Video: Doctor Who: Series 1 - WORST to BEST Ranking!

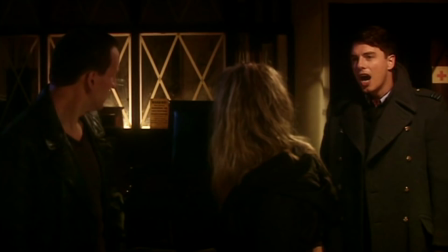oh i'm gonna get emails about this one but this was not a light decision like i said the top quartet of stories here are top tier doctor
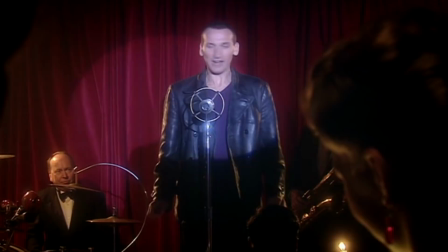who but by nature of this list some of them had to rank above others so some hard choices had to be made stephen moffat bursts out
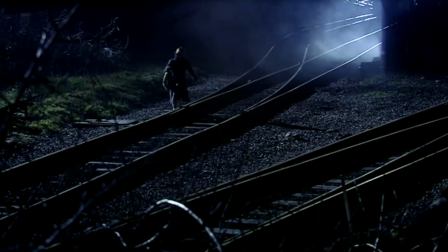of the gate in series one with one of doctor who's scariest stories set
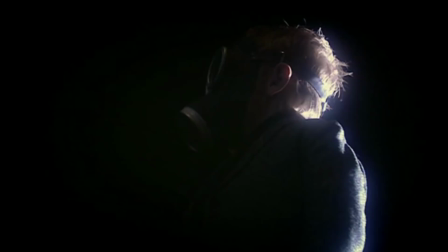in the oppressive and perpetual night of world war ii blitz london and
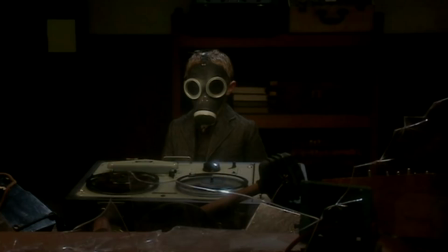making its central antagonist just a kid who's lost his mum in the conflict the theming is so strong in this story the empty child is empty because
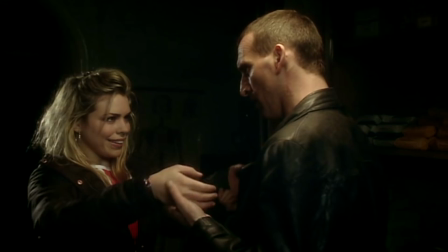he's literally empty but he's also got no identity and the doctor dances we're
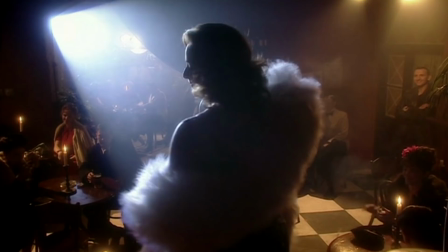the friends we along the way this story introduces many of the tropes that
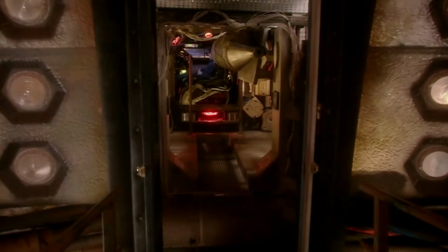we come to love stephen moffat for like inventive set pieces the doctor's interplay
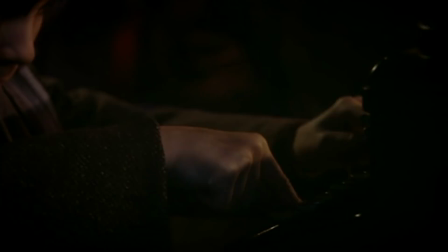with children great tardis imagery and using the soundscape to set up brilliant
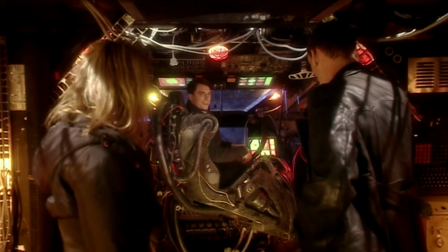behind the sofa scares but we also have some of the horniness that would become infamous in later seasons which feels a bit misplaced after an episode
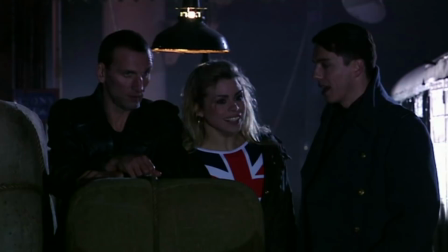where the ninth doctor and rose are set up much more as a father-daughter dynamic than a romantic partnership personally i prefer the more literal reading of
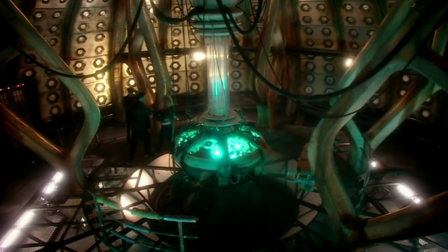the story where it's actually about dancing and the doctor moving to his own tempo
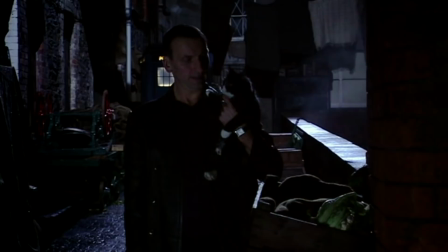to contrast against the suave violent captain jack in an outcome where
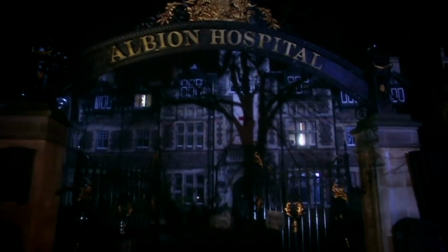everybody lives instead there's only a handful of locations but they're so thoughtfully
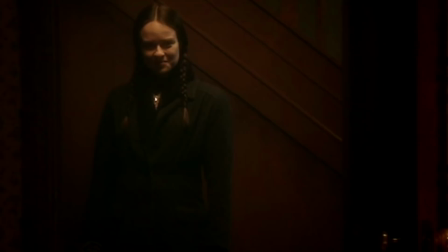presented and used to make this story appear much bigger and more ambitious than it
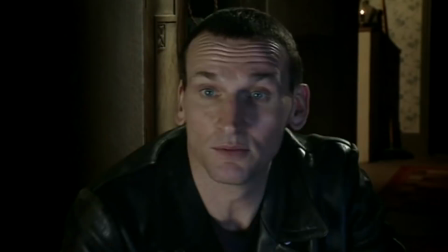actually is we've got dr constantine and nancy are some of the best supporting characters of the series and one-liners that are so brilliant and funny,
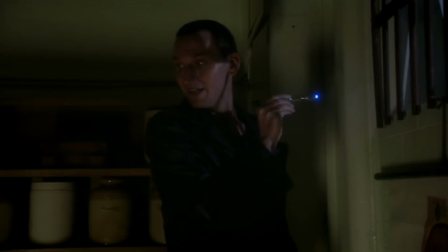they're still quoted in the fandom to this day.
Rose, I'm trying to resonate concrete.
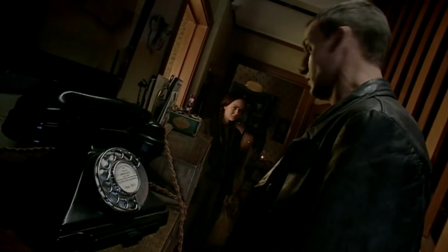So, why the placement? It's partly due to age.
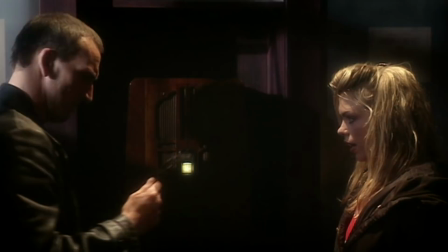This put the fear of God into me when I first watched it back in 2005, but even the best scares can become dulled with enough repetition.
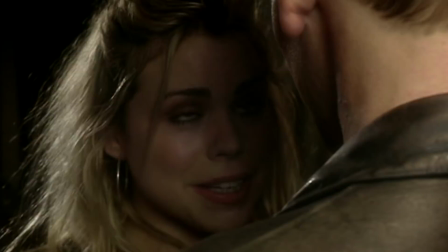And like I said, the Dr. Rose dynamic feels a bit at odds with the rest of the episodes.
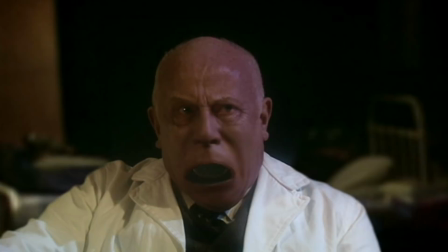But I have very few complaints here, and at the end of the day,
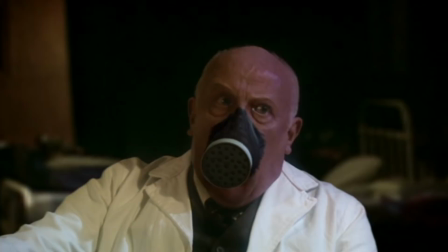when i watch that scene where the gas mask forces its way out of richard wilson's mouth and
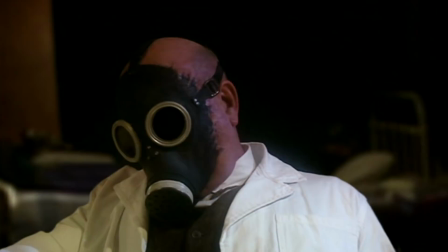we hear the skull cracking apart god it takes
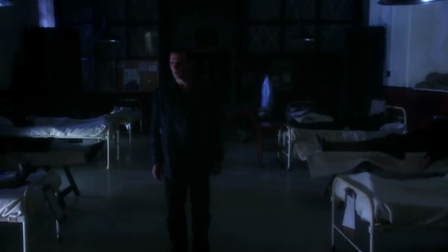me back to 2005 all over again little did we know at the time however that stephen moffat was far from done scaring the nation's children
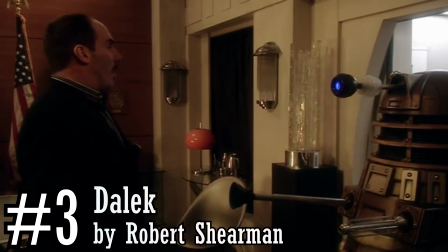exterminate
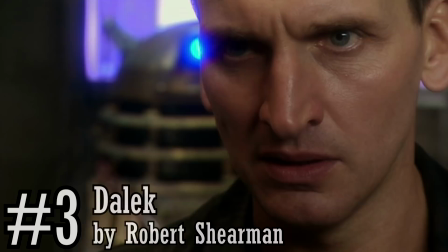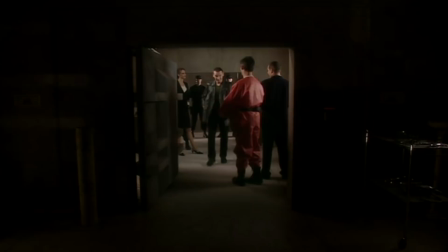robert shearman adapting his 2003 big finnish audio story jubilee to a post-time
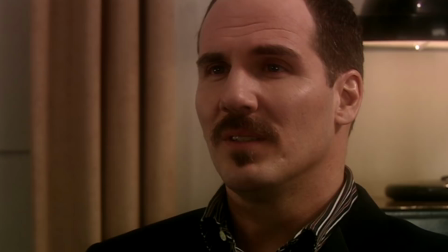war context ensured his legacy in the annals of great doctor who writers with dalek
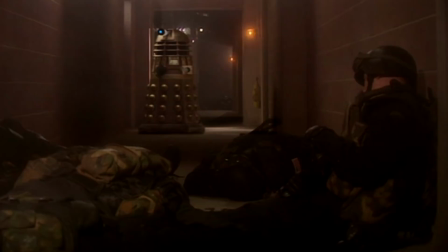we're given a tense and genuinely scary slasher story that brought the daleks to mainstream prominence once again as malicious exterminators who had previously spent the
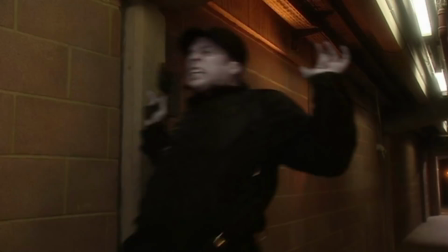best part of two decades as a pop culture punchline.
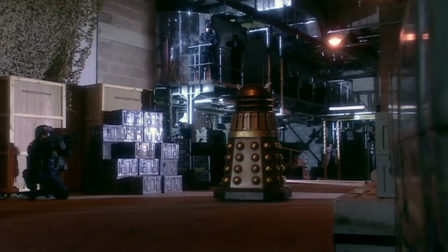Now, I say that this episode is scary, and part of that is because of the Dalek itself, how it methodically moves through Van Staten's museum,
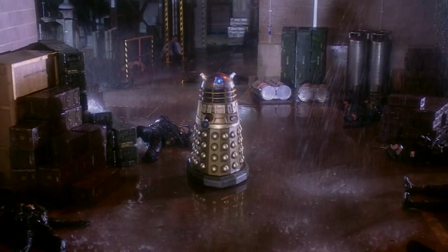not wasting a shot, moving and elevating with purpose and elegance.
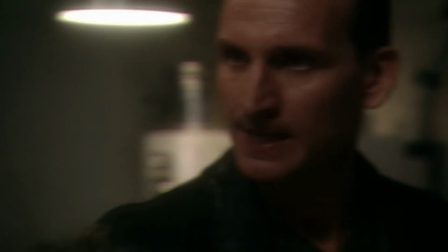But it's also a scary story because we see our hero, the Doctor, lash out in such an uncharacteristically violent way.
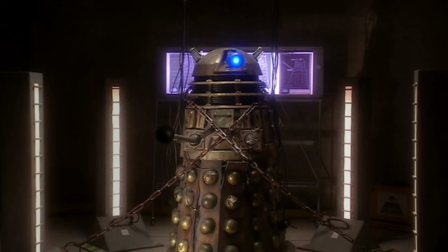How we see him initially sympathise with the tortured Metaltron in the cage, but as soon as he realises it's an unarmed Dalek,
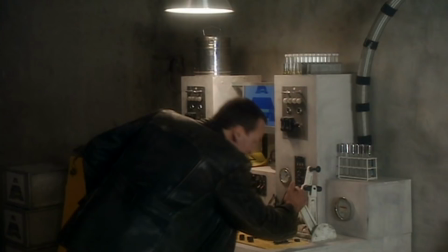he laughs at it, he gleefully appropriates its battle cry and attempts to destroy it himself.